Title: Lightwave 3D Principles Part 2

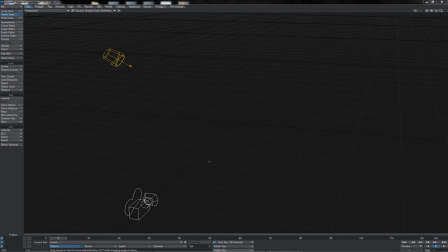[0:23]
In this video, we're going to continue from the last, still looking at the, basic principles of animation, and we'll be focusing on the second set, which are more of the technical principles, which basically constitute a set of guidelines for things that you should try as much as possible to put into your animation
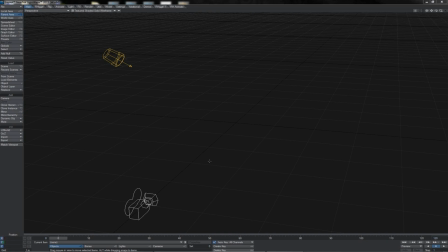[0:43]
to give it extra naturalism and life, and whose real purpose is to try and convey a sense of realism. Or should we say believability, since that also of course includes cartoon animation.
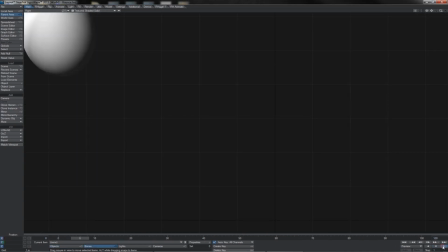[0:55]
The first of these is squash and stretch, and we see here the most commonly given example of squash and stretch,
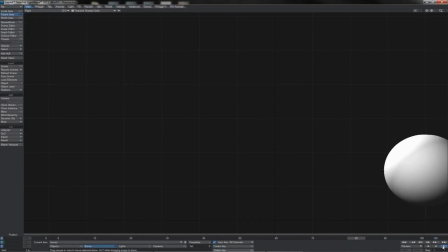[1:01]
which is the bouncing ball, where we have this rubbery ball, and as we can see, as it bounces along the ground, it squishes and stretches its form as it goes.
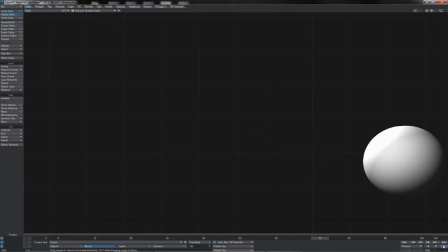[1:10]
This gives an extra sense of the dynamic in the motion. It helps us to see the ball, speeding up, slowing down.
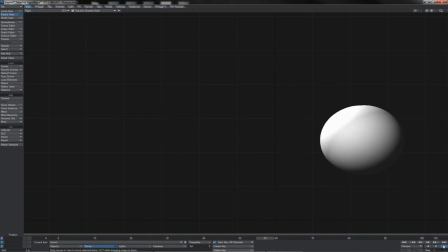[1:17]
It helps to accentuate the impacts where it hits the ground, and also, of course, accentuates the little holds that we have at the high points there.
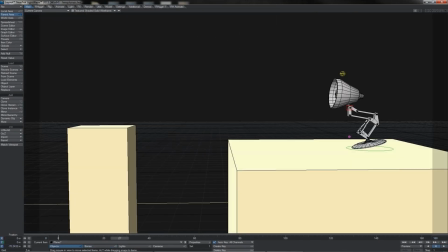[1:25]
This kind of action, however, is not just restricted simply to, inanimate or passive or rubbery objects like that. It also translates through to characters, be they organic characters or even mechanical.
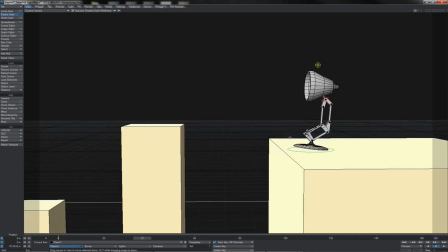[1:39]
For instance, here we see this lamp doing a series of little hops,
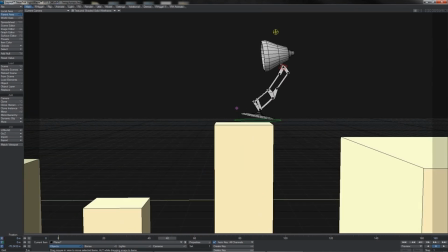[1:43]
and of course what we see is his body stretches out here, and as he comes in for the impact, just like the bouncing ball,
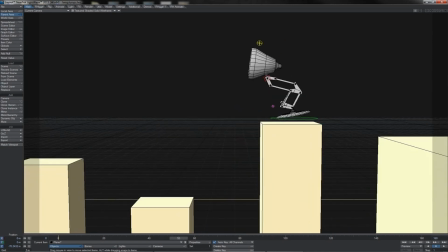[1:50]
his body collapses down. He squashes, he leaps off, and once again we get this stretch.
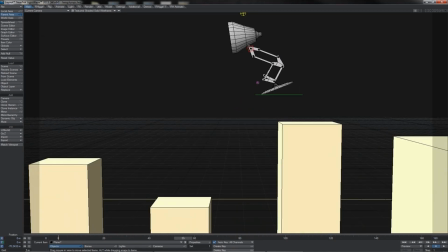[1:56]
Stretch, squash, stretch, and squash, and stretch, and so on.
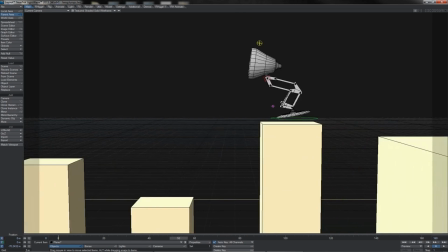[2:02]
Even though he's not rubbery in any way, even though we are not deforming his body in a squash and stretch manner,
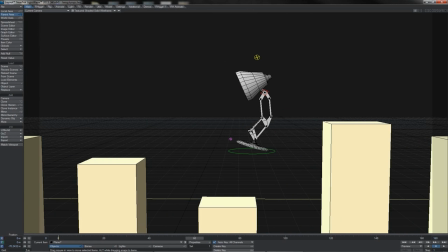[2:09]
the shape of his body is still deforming. This is an important thing to take note of, as it's often misconceived that squash and stretch only has to do with rubbery effects in animation, such as having cartoon characters with stretchy limbs or similar. It's not.
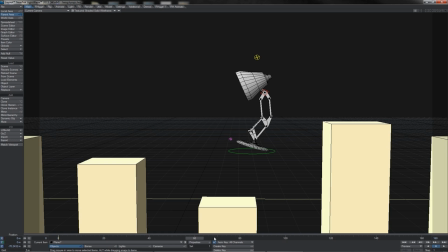[2:28]
It's also about the actual body shape. Because even if the physical body itself isn't distorting, every time a character makes a movement, the body shape is being distorted. This leads us into the next one, anticipation. Of course, what you see when he squishes down, ready to jump up again,
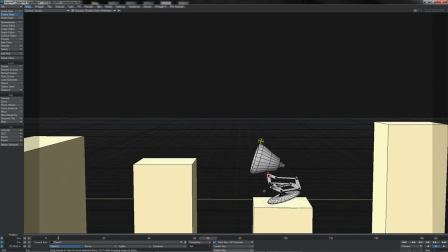[2:48]
is that his squish down is an anticipation of him pushing himself back off.
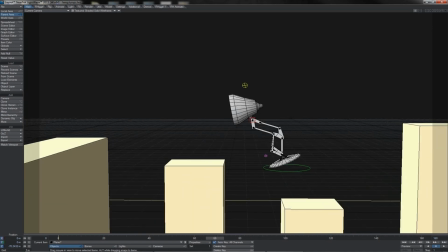[2:54]
He doesn't just leap rigidly as if, fired up by a rocket or something.
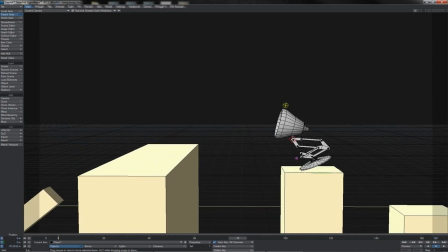[2:59]
He actually has to work his body to achieve that lift and that jump.
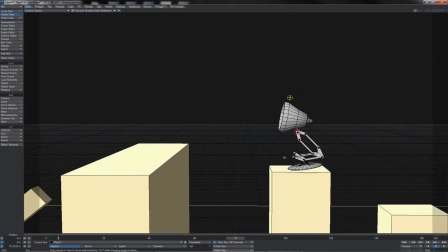[3:05]
And the squash that he does before jumping is a part of the anticipation for working into the jump that is going to follow.
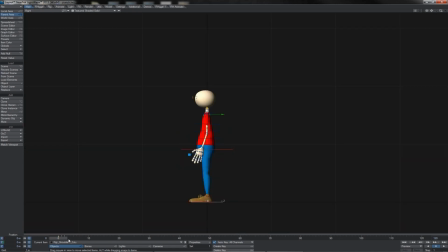[3:14]
We see this in other areas as well, like here, a character throwing a punch. We notice, of course, that he starts out in a neutral pose. He winds himself back, readying his arm, before striking out with the punch.
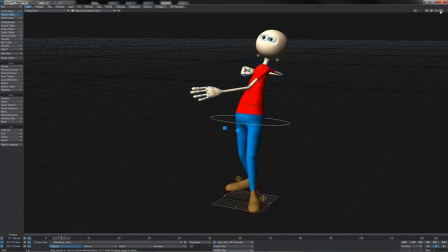[3:28]
This little shift backwards that we have is anticipation of the action that he is about to perform. This is a very natural thing, and it tends to occur a lot of the time when someone or something is trying to push either a part of its body,
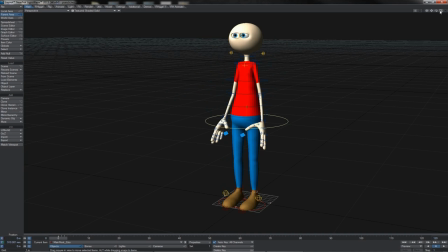[3:45]
such as the arm here, or its entire body in a new direction. A good way to think of it is in terms of something like a bow and arrow. The bow must be drawn first before the arrow can be released. If you don't, you just have the bow still and you let go of the arrow, it simply drops and doesn't fire.
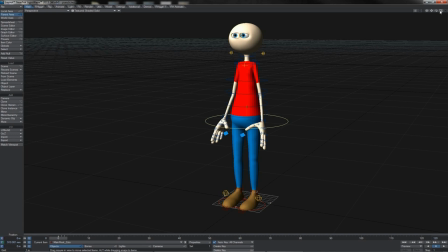[4:03]
As such, anticipation is the winding up of an action before the performance of that action.
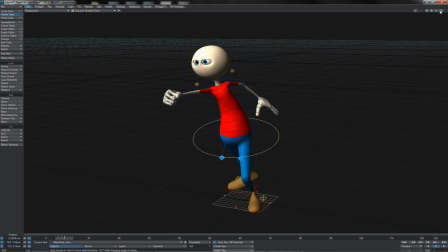[4:09]
There are also some subtleties to where you can place it, of course.
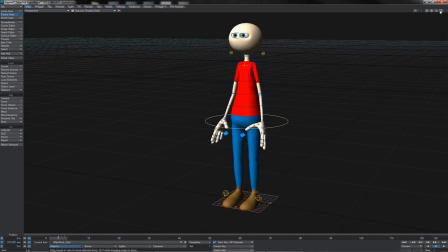[4:13]
If you imagine, a parked car that is driving away, then the car doesn't do a little reverse before moving forwards.
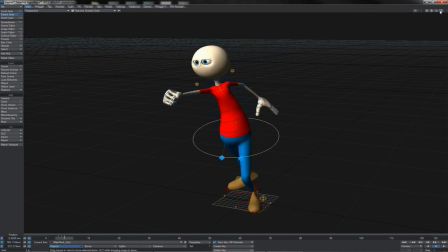[4:21]
Something like that would look a bit ridiculous.